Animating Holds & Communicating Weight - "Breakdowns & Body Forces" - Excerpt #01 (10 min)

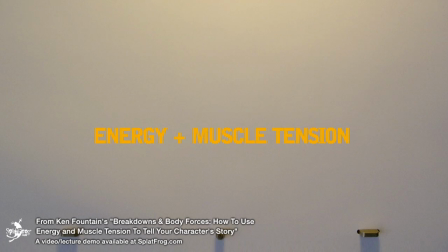0:00 An important thing to remember is that the combination of energy and muscle tension serves to communicate the most important quality of your character: weight. So let's take the ball, the tail, the pendulum, and the spring,
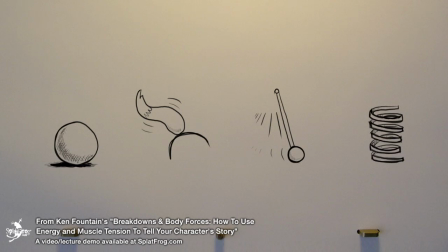0:15 some of the most basic learning tools of animation, and some of the most obvious places to see the qualities of physical weight. If a ball is heavy, it has a more difficult time fighting the resistance of gravity.
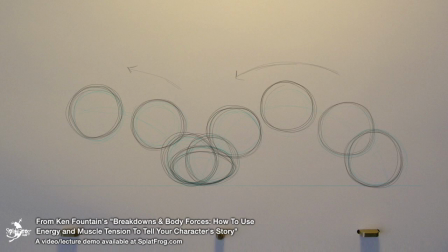0:28 Therefore, it spends less time in the air and takes more time absorbing its own weight before it bounces back up and starts the cycle again. A much lighter ball has more freedom to fly, spends less time on the ground, and bounces back to the next cycle rather quickly.
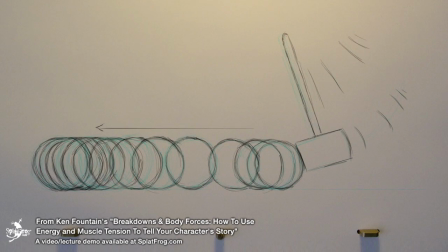0:43 Or, a heavy ball, hit by a mallet, may take more time to accelerate, but also more time to be slowed down by friction and air resistance. A much lighter ball takes much less time for both. So, how long an object takes to accelerate,
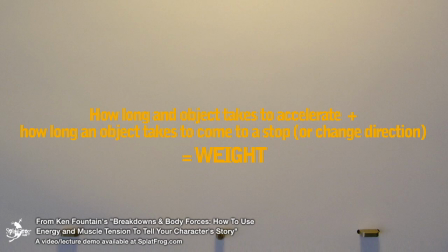1:01 plus how long an object takes to come to a stop or change direction, can describe its weight. Or in our case, how long the energy or effort of the body takes to accelerate, plus how long the muscle tension or resistance takes to bring it to a stop, can describe its weight.
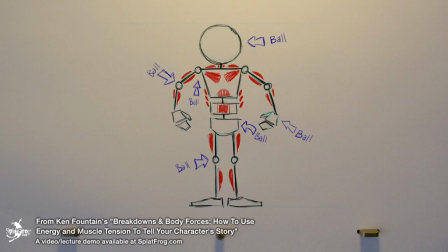1:19 In essence, our bodies behave like a hooked-together armature of balls, tails, and pendulums, and are held together and manipulated by an intricate set of springs, a very active and emotional set of springs called our muscles.
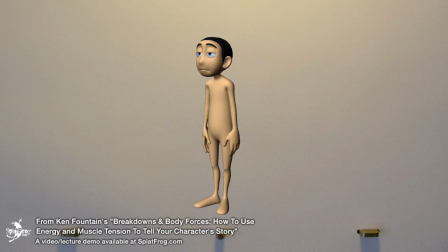1:33 If I were to pose and animate without paying attention to the actual construction and function of the body, I'd create something weird, unclear, and unsuccessful. But if I describe the behavior of these balls, tails, pendulums, and springs in a believable way, I'll be making huge strides towards creating a really impactful character performance.
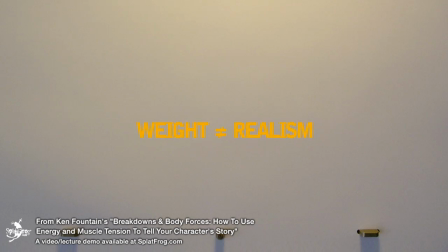1:53 Now, let me just say that believable weight in your animation doesn't always mean creating realism. It can, but it doesn't have to. Believable weight creates more of a sense of, well, believability, one of the most important ingredients in connecting with your audience.
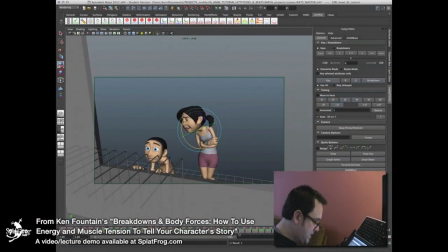2:11 As we continue on, I think she has control of this move where she becomes very, very dismissive of it. But the one moment, this collapse right here,
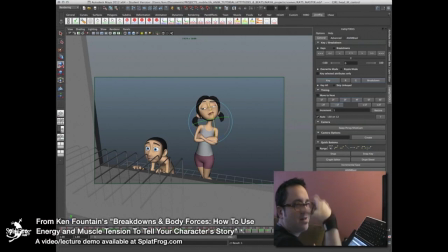2:28 it's again just a body language that helps complement the face's look of disgust.
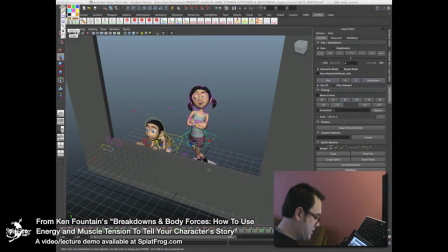2:37 All right, so if I look at what's happening with her body, the S curve that's running through it starts right about here between her feet, goes up through and up through her head. So all I really want to do is increase that in this overshoot.
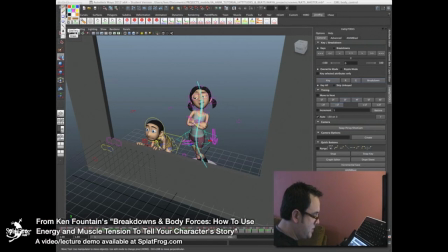2:54 Of course I want to go down, but I want this curve to go a little more that way and this curve to go a little more that way. So I end up with a slightly more exaggerated S curve than she had.
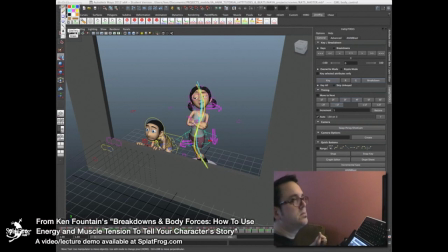3:09 And then I'll bounce back up. Oh, it's just sort of a springy sort of S curvy feeling.
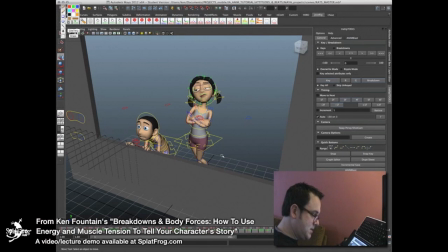3:15 So I've gone down with it. And up, down, and up, down. I'm going to avoid translating right now. I think that I can create this all with rotations.
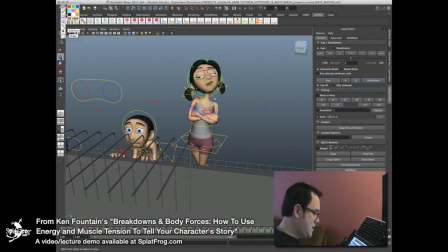3:29 So if this, I'm going to lean these shoulders a little bit that way. Going to put the head a little bit that way. I think I need to do a little more with the neck.
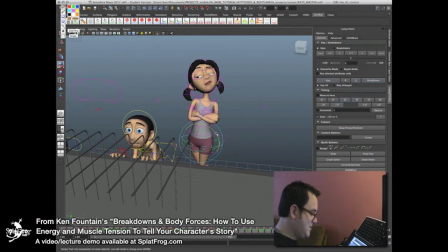3:45 I think I need to collapse this hip a little bit more. See if I can collapse that shoulder a little bit more. That means I can increase this a little bit more. That's kind of getting where I want to go. I think the neck is a little bit too exaggerated.
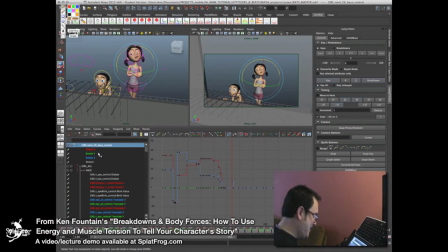4:03 Let me just do that in the curve editor and get it closer to, let's see, what is that?